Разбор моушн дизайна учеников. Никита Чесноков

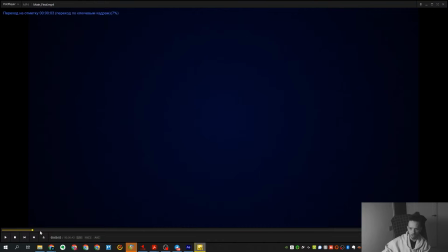30:05 ну что прикольно тут туториальные частицы в целом выглядят неплохо если
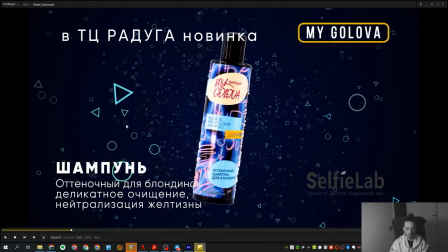30:12 мы будем говорить про вот эти все сцены они ну фактически одинаковые то есть это по сути одна сцена которую просто несколько раз адаптировал если мы будем говорить про непосредственно наполнение наполнение этой сцены наполнение этой сцены то здесь,
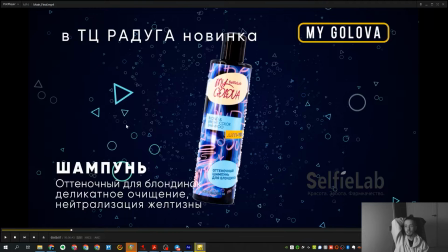30:32 во-первых, непонятно куда смотреть непонятно куда смотреть непонятно зачем смотреть и слишком много всего то есть фактически здесь я бы поработал над расположением вот этих вот всех
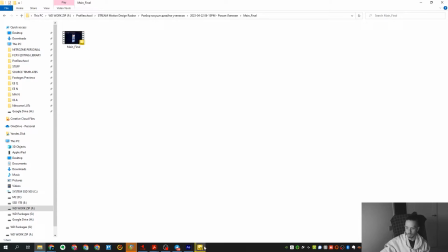30:49 непосредственно элементов у нас проекта нету, да Ну,
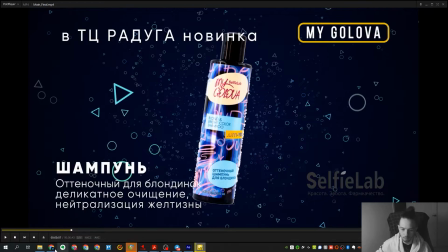30:54 в целом, мы, кстати, на курсе АЕ Продвинутый, я думаю, многие помнят, есть тема про корпоративную графику. И там как раз-таки, ну, ненавистная для многих тема, потому что она такая очень забротная,
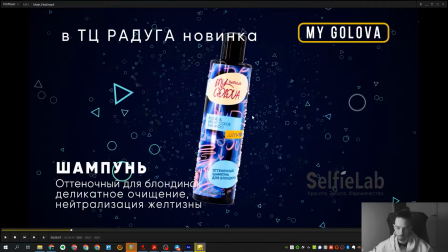31:09 там как раз-таки мы работаем с расположением объектов и вот этим разделением экрана на такие зоны. Смотри, по тексту. В целом, у нас здесь что главное? Главное, все-таки, шампунь, правильно? То есть у нас основной фокус на бутылке и на непосредственно вот этой вот шампуньке как таковой.
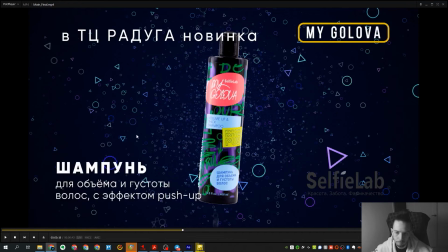31:28 В данном случае у нас какой фокус внимания, на чем? Это в целом на вот этой вот бутылочке и на надписи прежде всего шампунь. То есть основной фокус должен быть такой. Я бы в данном случае немножечко поменял расположение объектов каким образом.
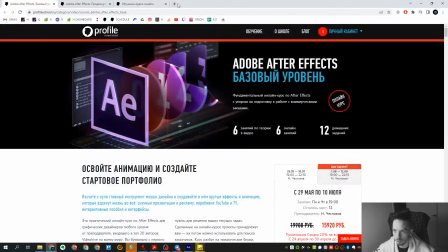31:46 Давайте мы с вами найдем просто какую-нибудь бутылку.
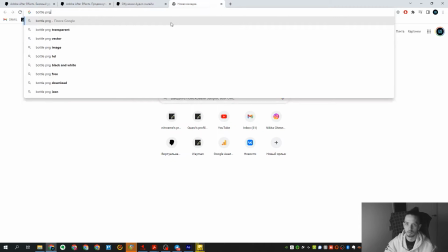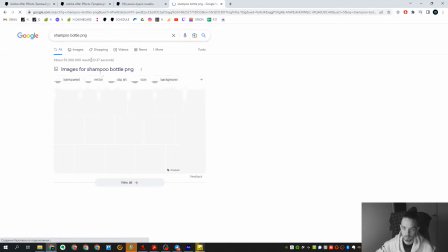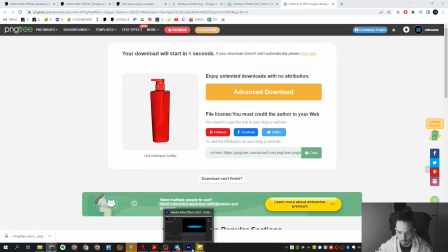32:00 Сейчас скачаем нашу бутылку, замечательно. Нам бы просто хоть что-нибудь, чтобы было.
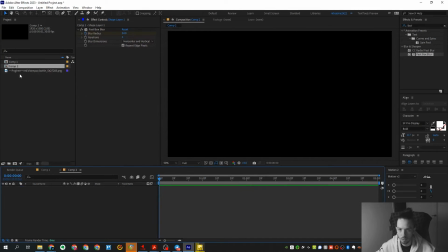32:06 Вот твоя композиция 1920 на 1080. Ты берешь свою бутылку.
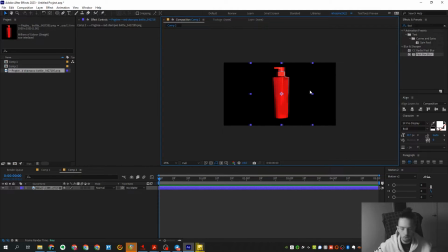32:12 В данном случае можно было просто ее поставить несколько в сторону,
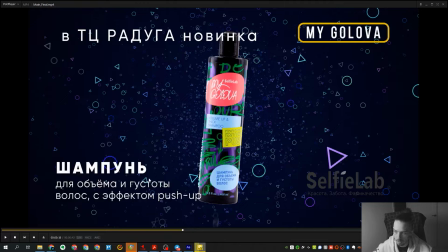32:18 для того, чтобы у тебя слева освободилось место под нужный тебе текст, и не так сильно, так скажем, это все заполоняло.
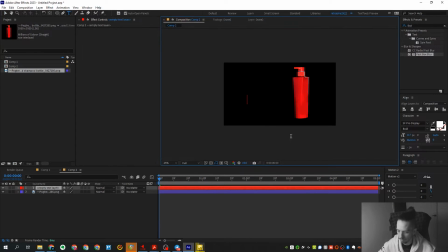32:27 То есть теперь мы здесь напишем шампунь,
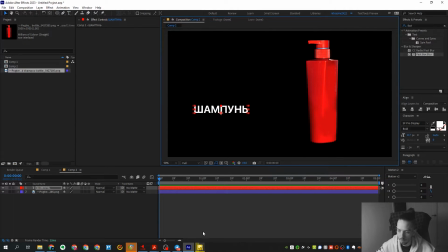32:32 шампунь, как-нибудь вот так вот поставим для начала. И у нас есть сразу второй текст для объема и густоты волос с эффектом push-up. Тоже его сразу возьмем.
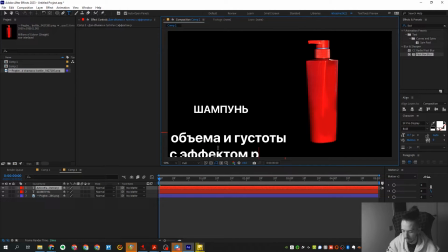Сразу возьмем. Для того, чтобы еще больше текста просто-напросто разграничилось, ты все правильно сделал, ты его сделал тоненьким.
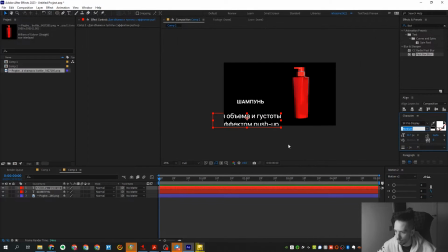33:04 То есть здесь в целом все, так скажем, нормально. Выравнивание сделаем слева и как-то вот так вот поставим.
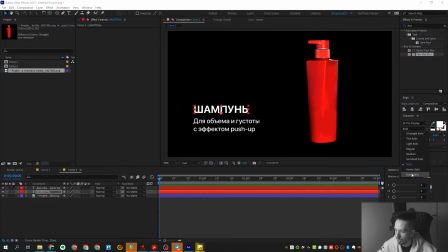33:13 Твоя задача вообще сделать так, чтобы слово шампунь казалось, ну, прям каким-то невозможно жирным, невозможно огромным. Можно еще жирнее его сделать. А вот этот текст, наоборот, потоньше. Вот примерно так.
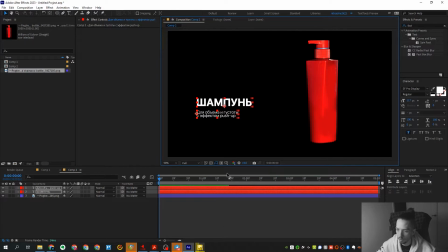33:31 Чуть-чуть съехать и чуть-чуть вот так сделать. То есть вот, в целом, таким образом,
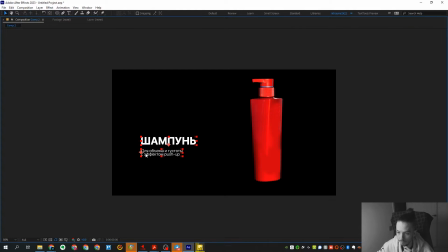33:36 вот примерно такая размерность текста тебе в целом подойдет для работы и будет смотреться очень неплохо.
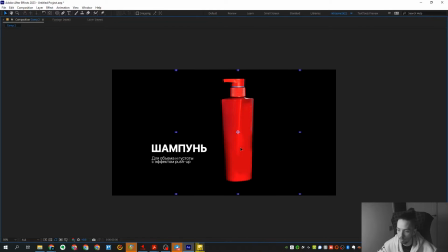33:44 Можешь поставить его куда-нибудь слева, можешь вот так вот сделать, как ты, в принципе, сделал.
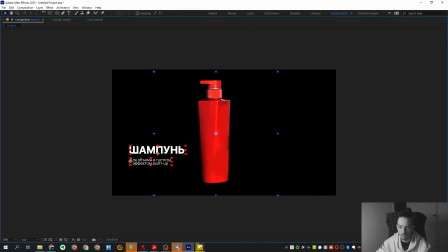33:49 То есть наша задача просто вот этот блок, он у нас как бы главный, он у нас единый. Ну, примерно вот так.
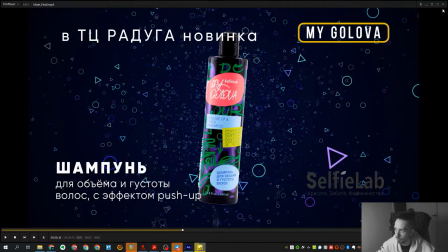33:57 Теперь у нас есть дополнительный текстовый блок в ТЦ «Радуга. Новинка». Вот куда бы его вкорячий?
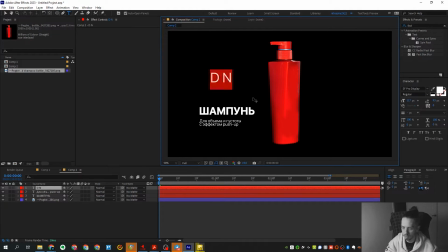34:03 Давайте с вами подумаем. В ТЦ новинка. Ну, допустим, так напишем.